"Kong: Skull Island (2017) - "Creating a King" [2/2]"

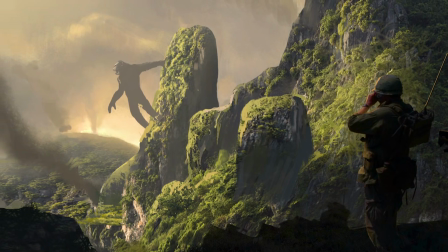0:02 That's Kong. He's king around here. He's god to these people.
Kong is film history. It's what blew open the doors for so many people on what was possible or imaginable with cinema.
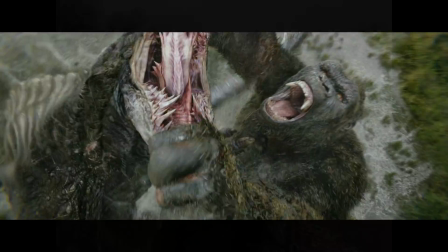0:17 What we're doing is trying to pay homage to that, and then create something incredible and new and fresh. When we first started talking to Jordan about the project,
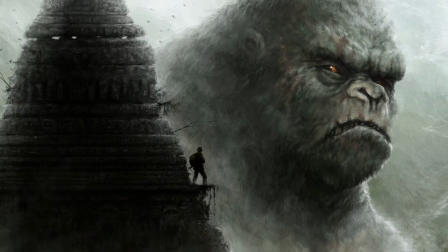0:27 he really emphasized how much Kong is so unique ...as far as what he represents, not only as a character...
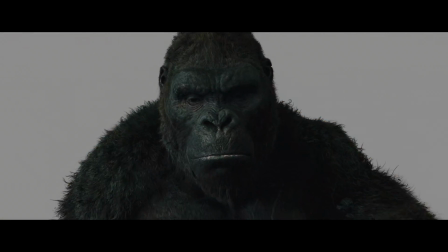0:33 ...but as a technological innovation with each iteration of him that's been out there. This Kong is completely new.
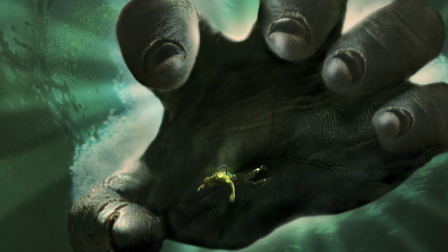0:40 The scale with which he's been conceived is vast.
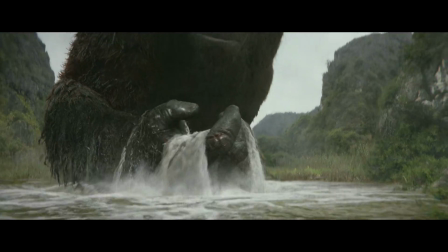He was just the king of the monster movies and everything else that came with it.
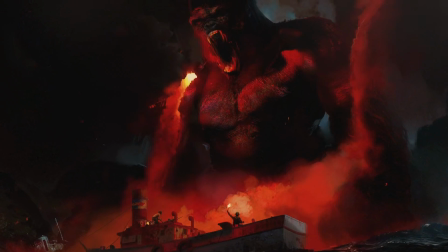0:57 So now to have this opportunity to be able to revamp Kong... ...in a new era of technology, it's incredible.
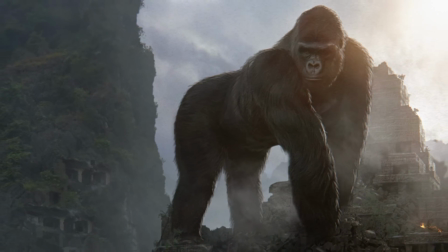1:08 Some of our early animation tests were very primate-centric. Kong walking on all fours, acting like a traditional primate.
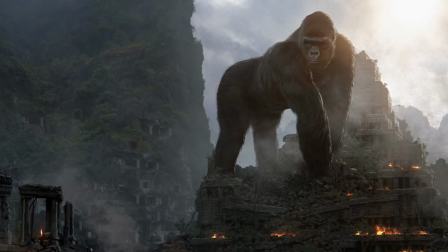1:17 The director immediately responded with, whoa, guys, this character is not a gorilla.
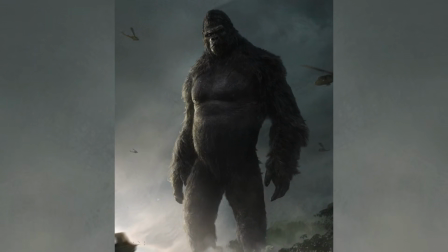1:22 This is an evolutionary offshoot between man and gorilla, kind of a Neanderthal.
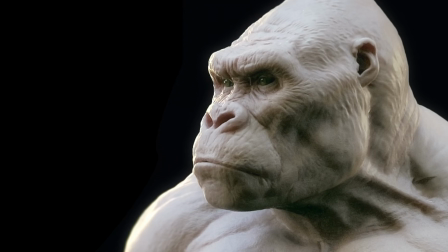1:27 Our Kong is much more of a movie monster. He has gorilla-like anatomy, but everything's pushed to the extreme.
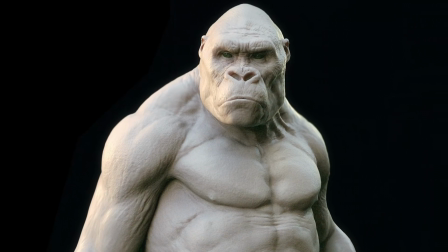1:35 He has a much more prominent chin, and his lips are more defined. It meant we really had to blend what we saw in the human reference and what we saw in the gorilla reference.
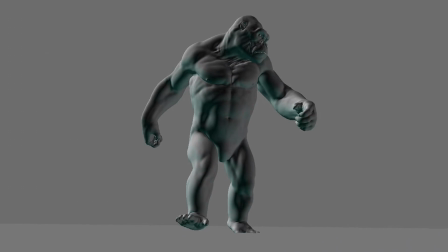1:44 We modeled and showed it to Jordan. He's like, push it further. He really drove back towards a lot of the key elements of that 33 Kong.
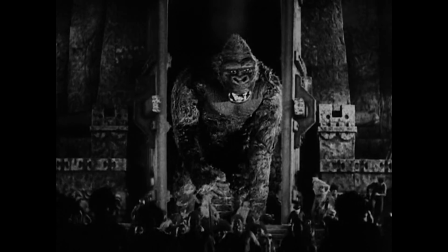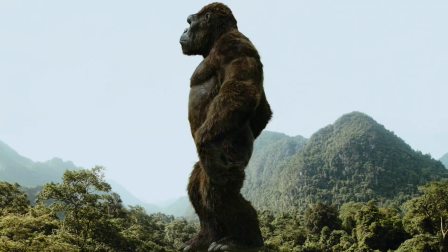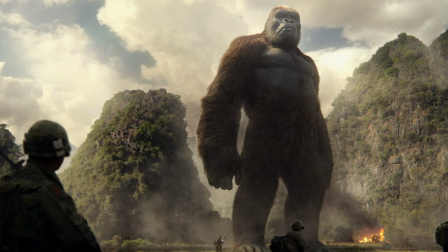2:07 He's 100 feet tall. And the reason that we did that is because it became exciting and important to me that when people step foot on this island, their first response is to look at that thing and say, that's a god. Our Kong is closer to the 33 version of the character. With that comes a lot of different challenges. Our biggest challenge right off the bat was going to be the fact that he was 100 feet tall.
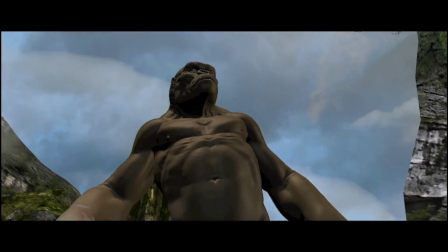2:30 He walks upright. How do we film him for an anamorphic movie with a very narrow aspect ratio?
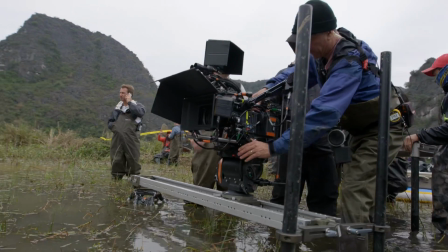2:37 Uh, the mood's about 100 feet. Great.
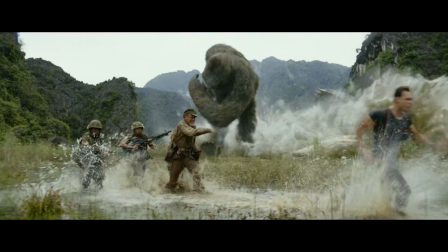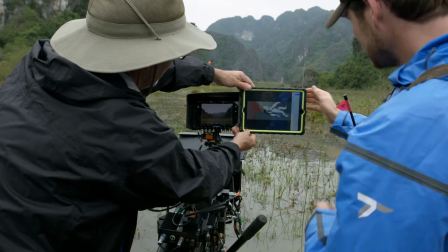2:48 A lot of times, we would use a program that we've developed here at ILM called Cineview, where you can load up Kong on an iPad.
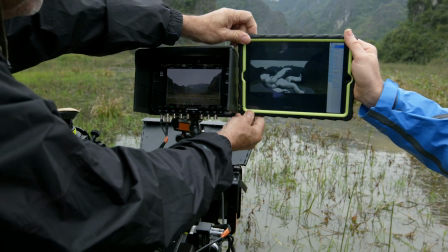2:56 This is our Kong visualizer. Basically, we can put Kong in here. And so here he happens to be laying down, but we can move him around.
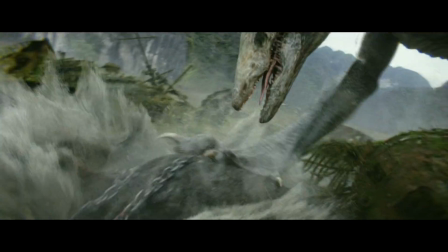3:03 And it's really just a tool designed for visualization on set. To help poor hampered camera operators figure out what to do.
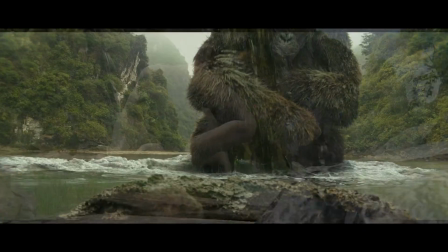3:14 He's probably one of the densest models we've built.
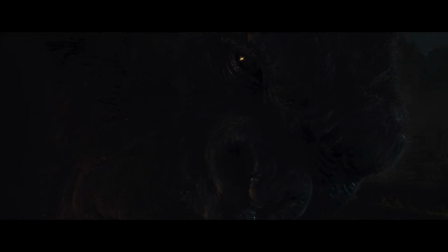3:18 I think he was over half a million polygons, almost half of the polygons in the face because the close-up shots, you see every detail, all the wrinkles.
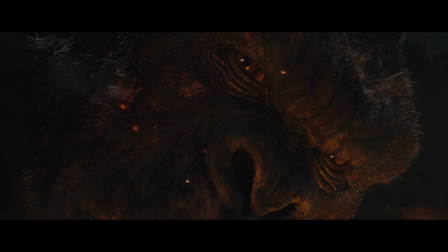3:27 So we wanted to have the resolution in the face. We have shots of Kong that go right into his eye.
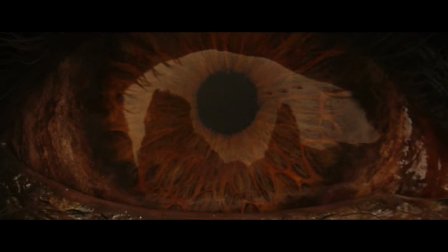3:34 So we knew that his skin textures and his eyes, they all had to hold up to very, very extreme close-ups.
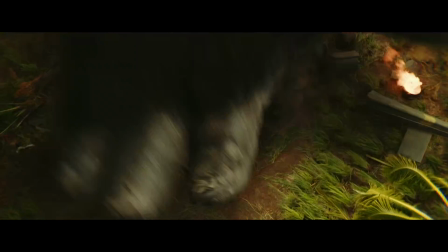3:41 A lot of shots were just going to be his foot. Or just his hand.
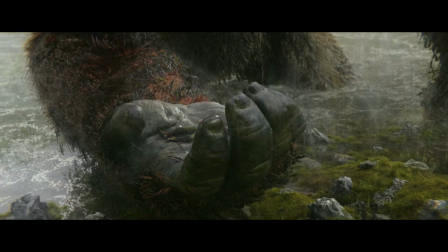3:45 At 100 feet tall, we were going to be seeing every single part of him in detail. Initially, we did do a couple of capture sessions with Terry Notary and Toby Kebbell,
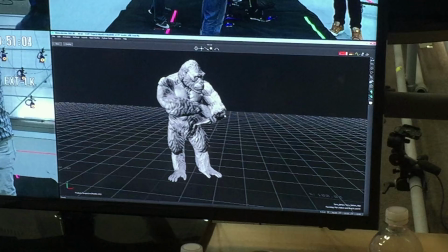4:03 and that was mainly to have the director work with a performer to find who Kong is and get the very fast,
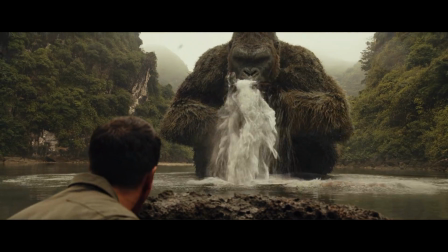4:09 iterative feedback from those performers who have a lot of experience doing primate performance.
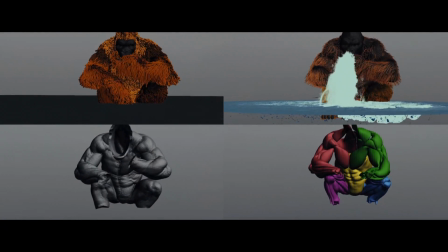4:15 Those capture sessions did provide reference for animators to base their shots on. When you transfer motion capture to a 100-foot-tall creature, It's a very different thing.
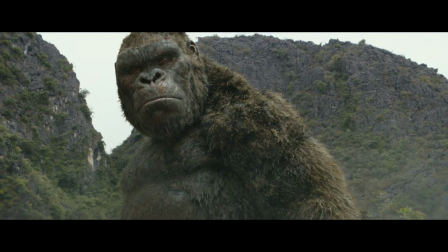4:27 And we ended up keyframing a lot of the film. T-frame animation puts the majority of the responsibility for creating a performance in the animator's hands. We have to give the animators a control system so they can actually animate him.
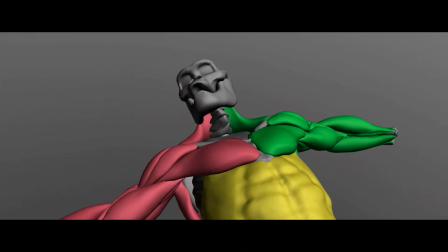4:42 Once we got the animation back, we had a muscle system underneath. So we would simulate those muscles.
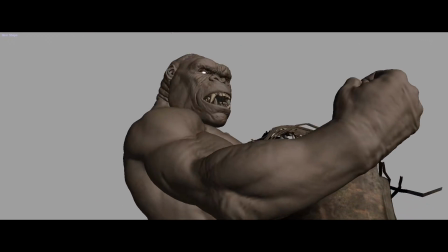4:49 And then we would have another layer, which is like the skin, which would simulate with the muscles, so you could see the muscles underneath the skin slide around.
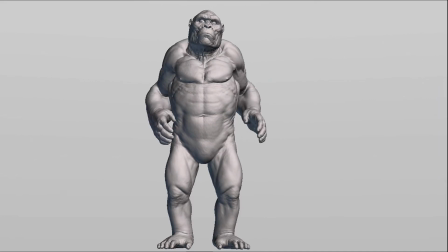4:59 Like the shoulder blade, you can see shoulder blades move and they slide under the skin.
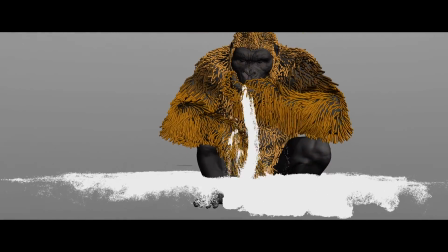5:04 And then, after we had all that, then we would actually have the hair. He's covered by about 19 million hairs.
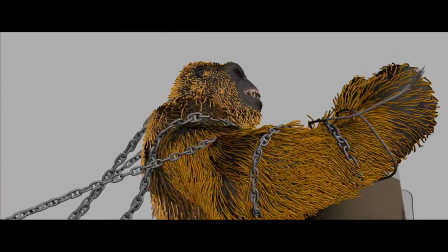5:11 You can sort of do an initial distribution of those through the software, but a lot of the detailed styling and sculpting of the hair is all done by hand.
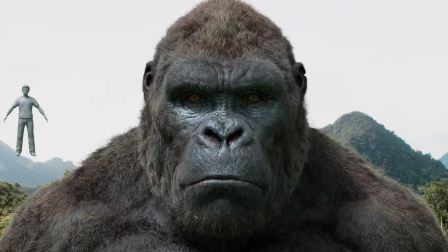5:19 You know, we had two artists working on it for almost a year, just on getting all the different styles and looks to his hair. Most of our time was actually spent trying to figure out how to mess up his fur.
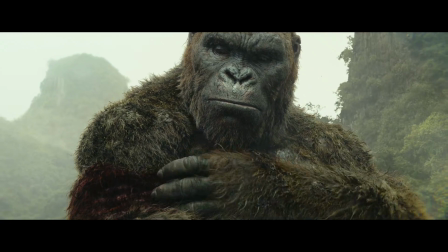5:30 Through the course of the film, he accumulates damage, and also, how do we get him wet?
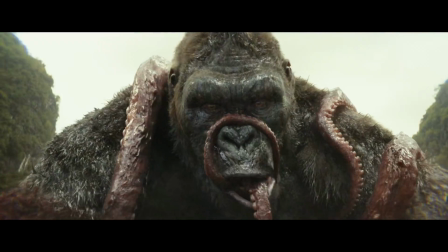5:36 And that was something we hadn't really done before, with so much fur and water interaction.
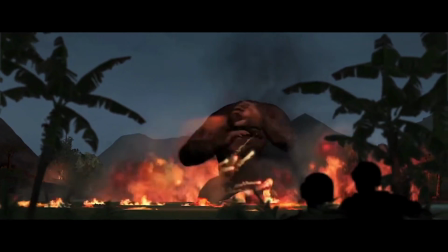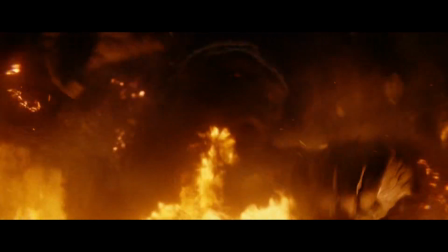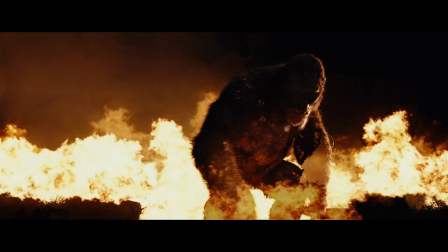5:53 Then, where he's lit on fire, essentially, and so that was an entirely new look to the fur, where we have a lot of singed fur and blackened fur,
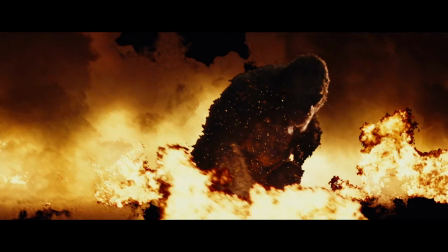6:00 and we had to do a lot of technology development to figure out how do we sustain that damage throughout the film so there's continuity.
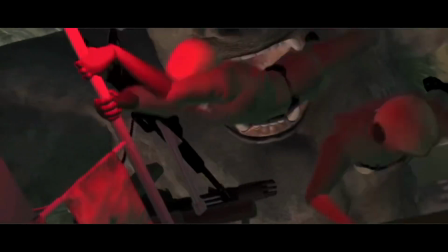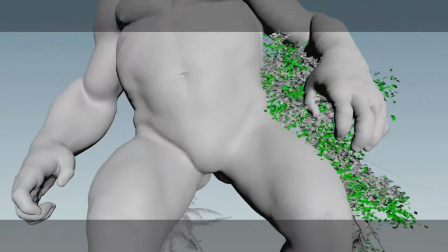6:16 Hong's scale really demands a lot of time to convey a sense of scale, and you also can use that time for these transition moments.
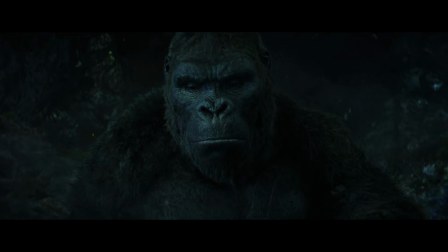6:24 The emotional, quiet moments are more difficult and time-consuming to get right than the broad action beats.
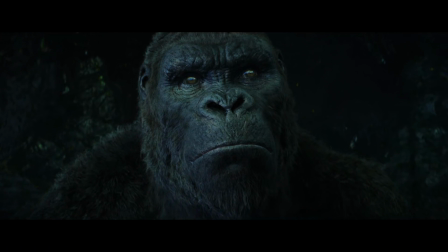6:30 The options are almost limitless as to how an emotional performance can be delivered.
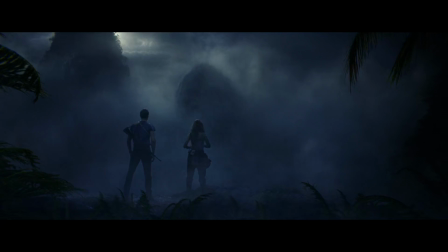6:35 It was important for us to show Kong's transition on the ridge with Brie Larson.
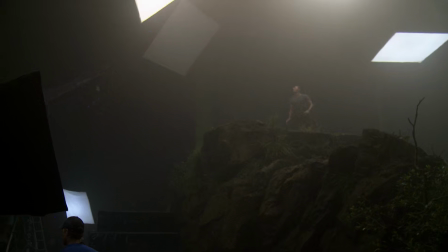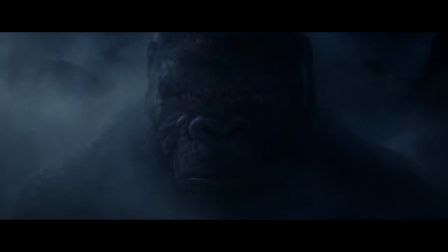6:45 I think there's something really beautiful about the fact that Kong is king, and yet he doesn't choose to use that power in a way that's harmful. I just remember the first time I ever was with an elephant. And I was, like, completely intrigued and totally terrified at the same time.
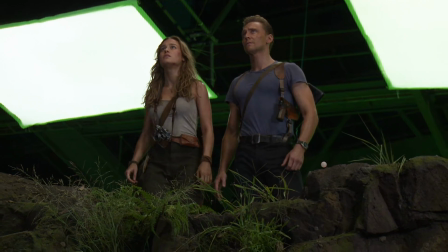7:02 Like, I kept taking a step closer and then running away and then coming up closer.
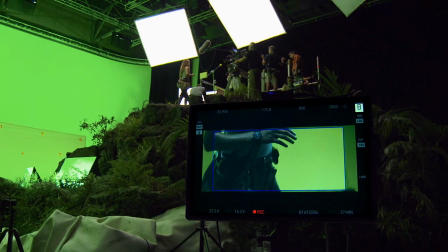7:05 Because there's this gentleness to their soul, but at the same time, you know that they are the world They can crush you at any moment, and yet they don't.
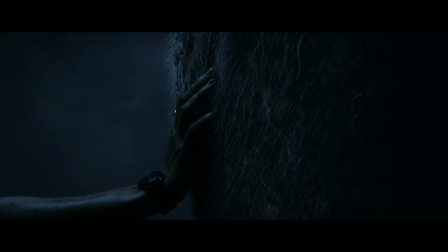7:12 I mean, that's kind of where a lot of the inspiration came from for how I was going to feel that moment.
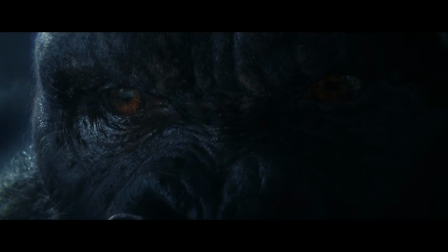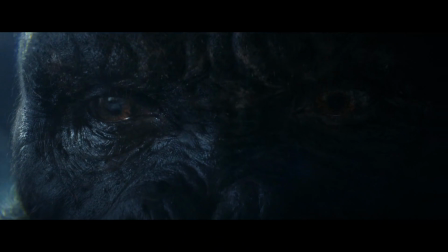7:24 The emotional transition on Kong is conveyed all through his eyes.
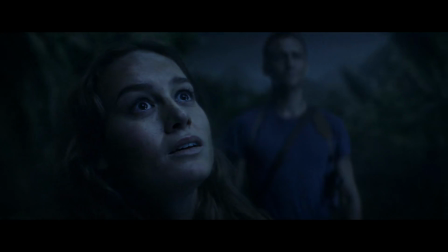7:28 You can see this kind of intensity at the beginning of the scene, and by the end of it, he's going more wide-eyed,
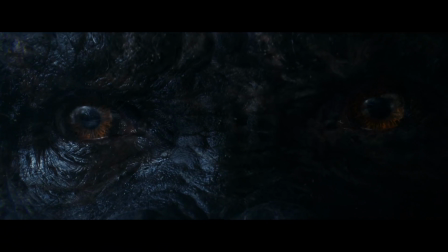7:33 almost as though he's tearing up or welling up because of this connection that he's made with the character.
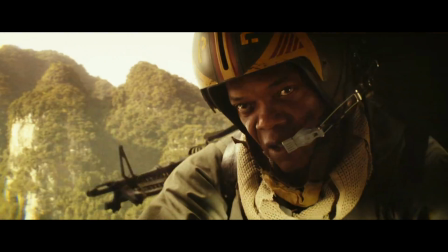7:46 Kill this son of a bitch.
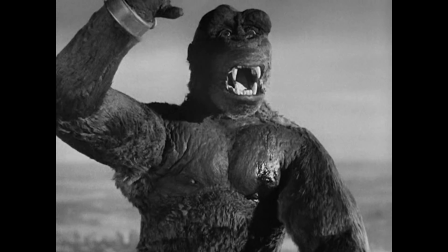7:50 In the past, Kong has really gotten the best of by airplanes, so the director wanted to take the opportunity to kind of give Kong the upper hand.
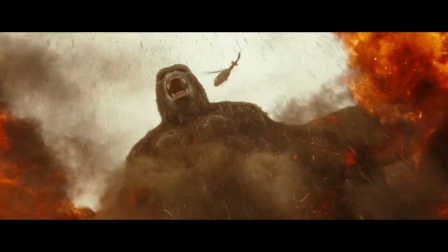8:00 Let's show the audience what it would look like if Kong was in control of the battle.